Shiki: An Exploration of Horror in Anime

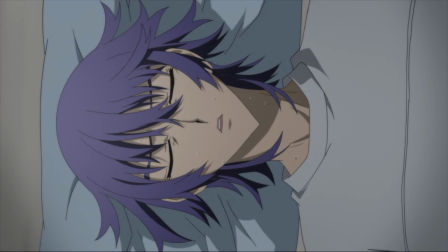8:13 It's like how a lead has had some kind of lucid dream,
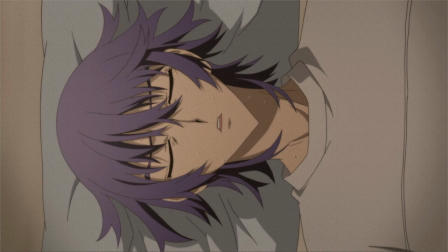8:17 only to awaken and see reality replace the scene his brain had constructed. A moment to breathe. And then…
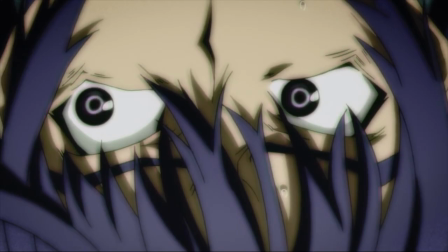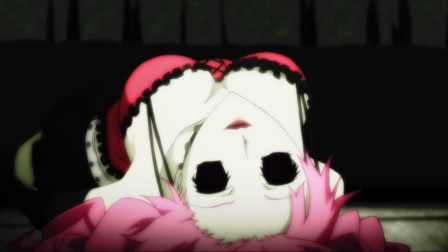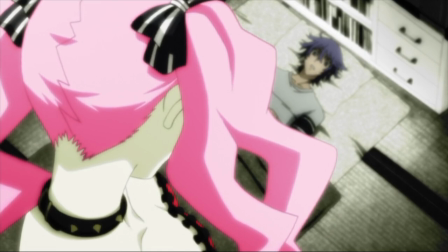8:41 You hear her bones shift in ways they shouldn't. This body that has defied nature to stand here.
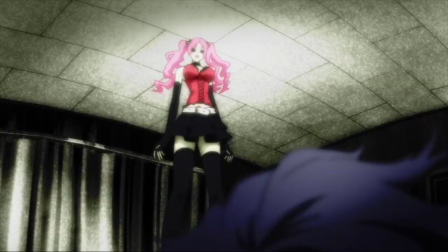8:49 Cold flesh and a skeleton that should have stayed in its coffin.
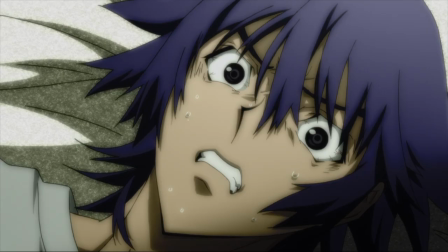8:53 The strange pallor is back, the room contorting and filled with static, as though Natsuno has forgotten to breathe and his vision is beginning to fade.
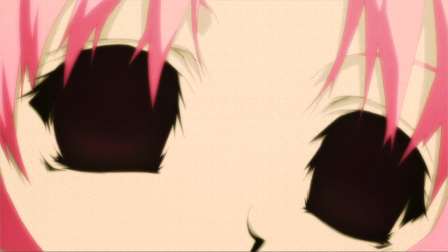9:02 When Megumi looks at him, her eyes are voids. And then, the only thing that could be more terrifying happens.
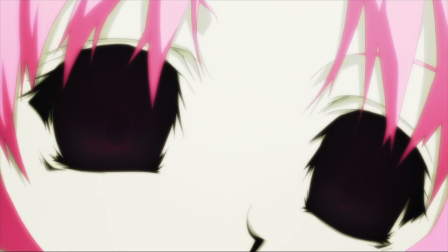9:09 She looks at Toru. The distorted sound of somebody gasping for breath between sobs, and the string of an instrument breaking.
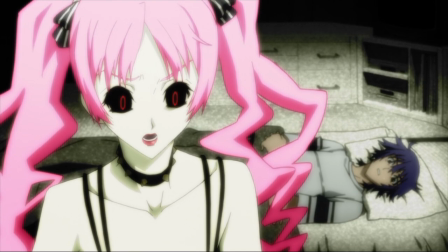9:19 In a lot of ways, Megumi isn't any different from when she was human. She's jealous, and she's angry.
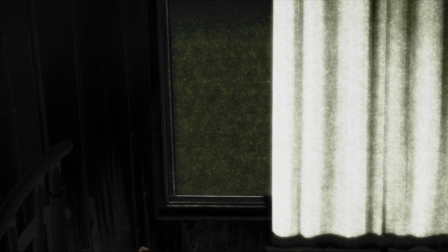9:26 As she stands over Toru speaking, and he doesn't even stir, everything begins to feel slightly surreal.
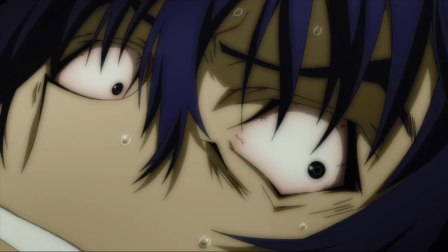9:33 This can't actually be happening. Natsuno's still dreaming. That's what he wants to believe, because how could this be real?
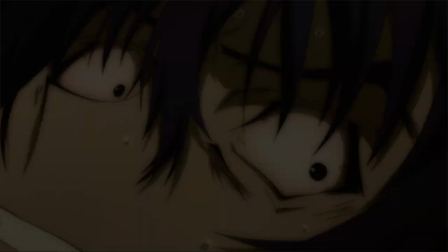9:42 But it is.
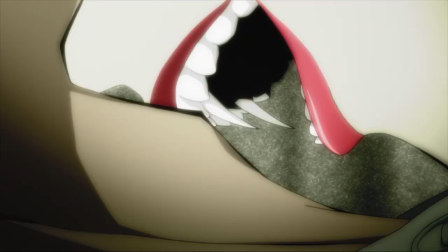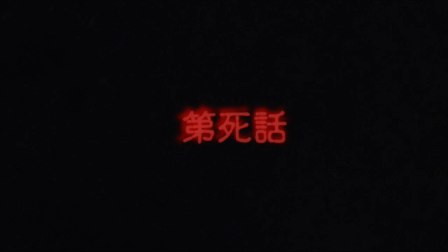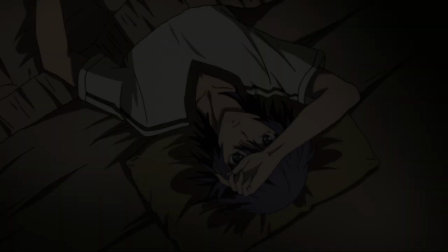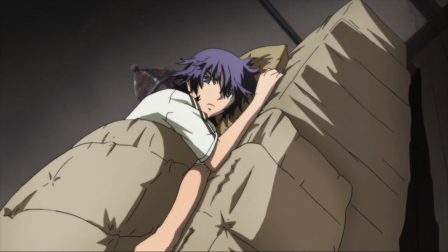10:01 If you still don't think anime can be scary, I give up. But that's the thing. To say scenes like this are the sole reason Shiki is scary,
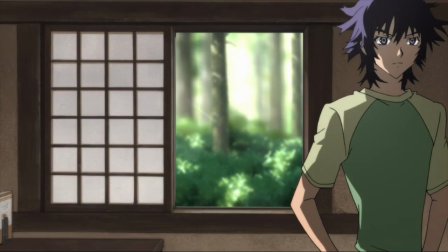10:10 or the sole reason it may qualify as a horror series would still be inadequate.
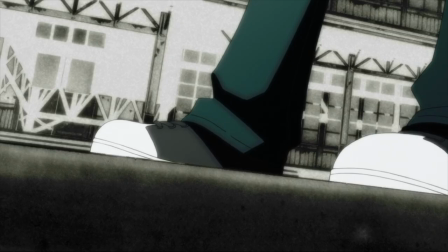10:16 Vampires are scary, but not just by virtue of their dietary preferences.
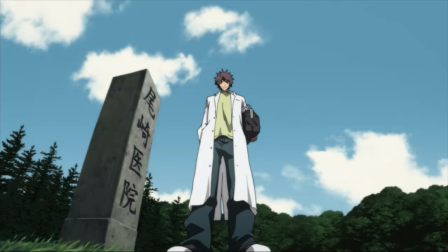10:21 In Shiki, vampires are scary because they exist beyond the realm of comprehension.
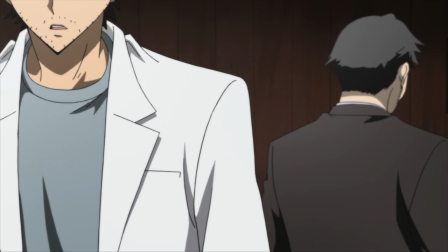10:27 Of the novels some 2,500 pages,
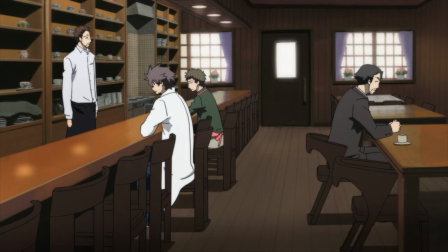10:31 it isn't until the final third that the village as a whole accepts reality. They spare no less effort denying the possibility of a supernatural cause to the string of deaths than you or I would,
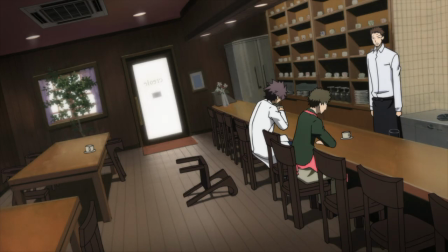10:43 right here in the real world. Vampires don't exist.
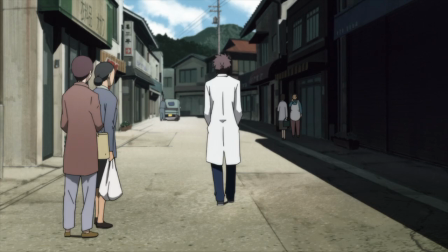10:48 It isn't until the village doctor is able to bring Ishiki in front of the villagers and have them check whether her heart
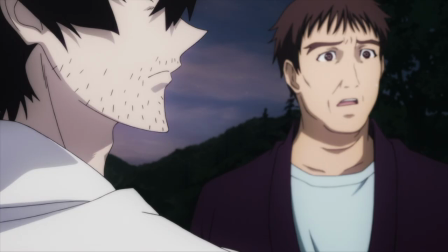10:55 is beating for themselves that they realise the hundreds of deaths and disappearances,
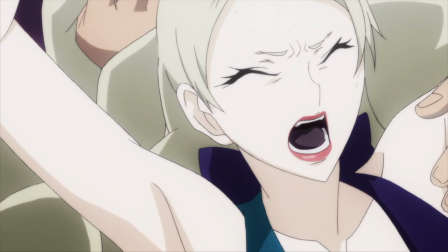11:01 the loss for some of their entire families,
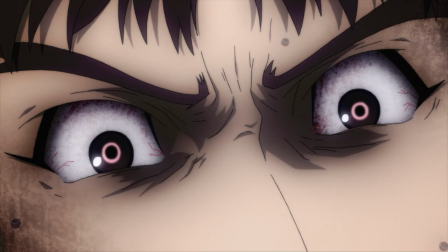11:05 weren't the result of some unidentified, untreatable illness sweeping the community.
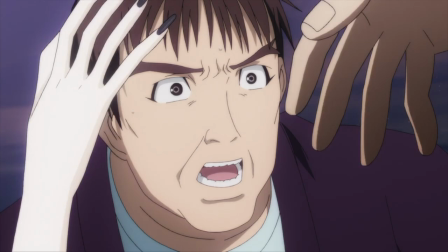11:11 At the cost of almost painfully slow pacing,
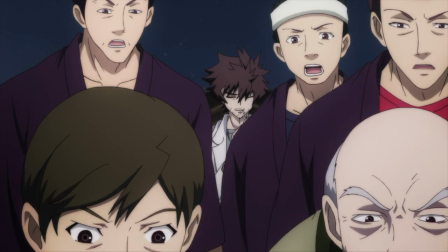11:16 Shiki gives us a story that plays out exactly as it would in real life, and becomes all the more frightening for it.
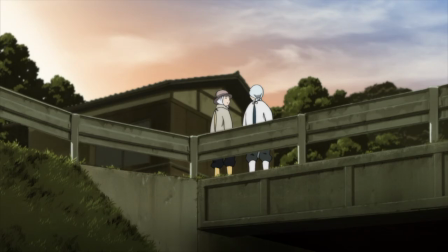11:23 A story where, as a result of the character's inability to adapt their thinking and their way of life, they lose everything.
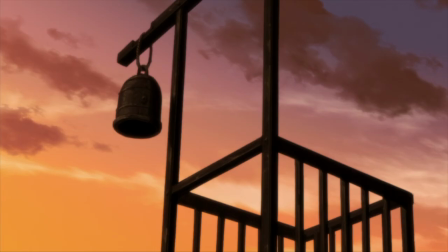11:32 But let's wind it back for a minute. This village is surrounded by death.
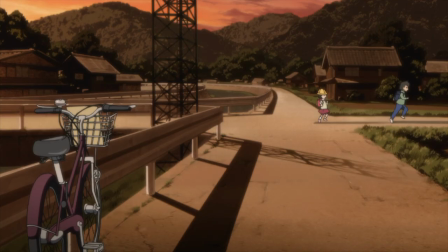11:38 This is the first line of the Shiki novels.
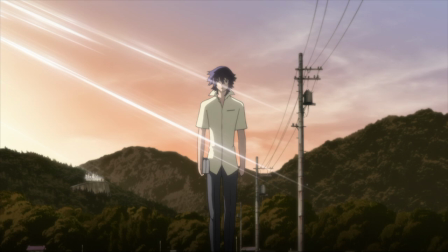11:41 The village's name, Sotoba, comes from the word stupa, the name for a kind of Buddhist burial site.
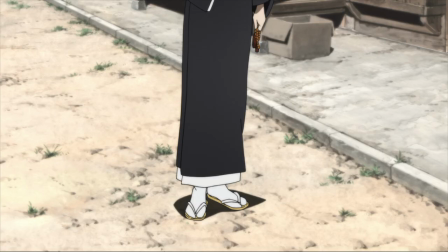11:48 The village is closed in by trees which are used to make grave markers.
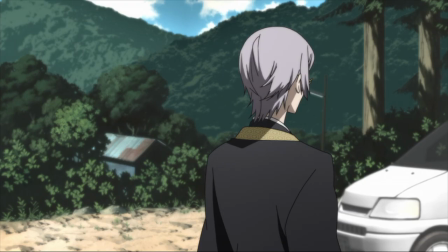11:53 Its aging population is one of the last in Japan to still opt for full-body burials.
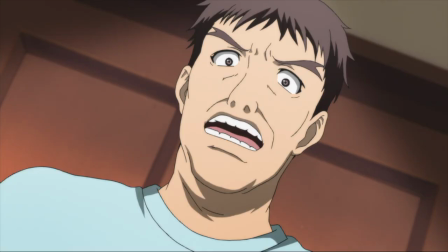11:59 For the same reason, when the deaths begin in earnest,
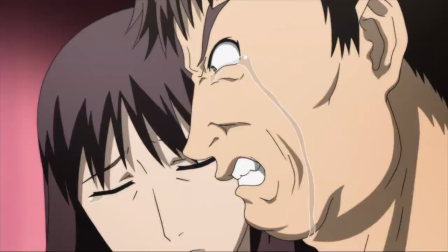12:03 Understanding of the nature of the quote-unquote illness lags due to the family's unwillingness to consent to autopsies.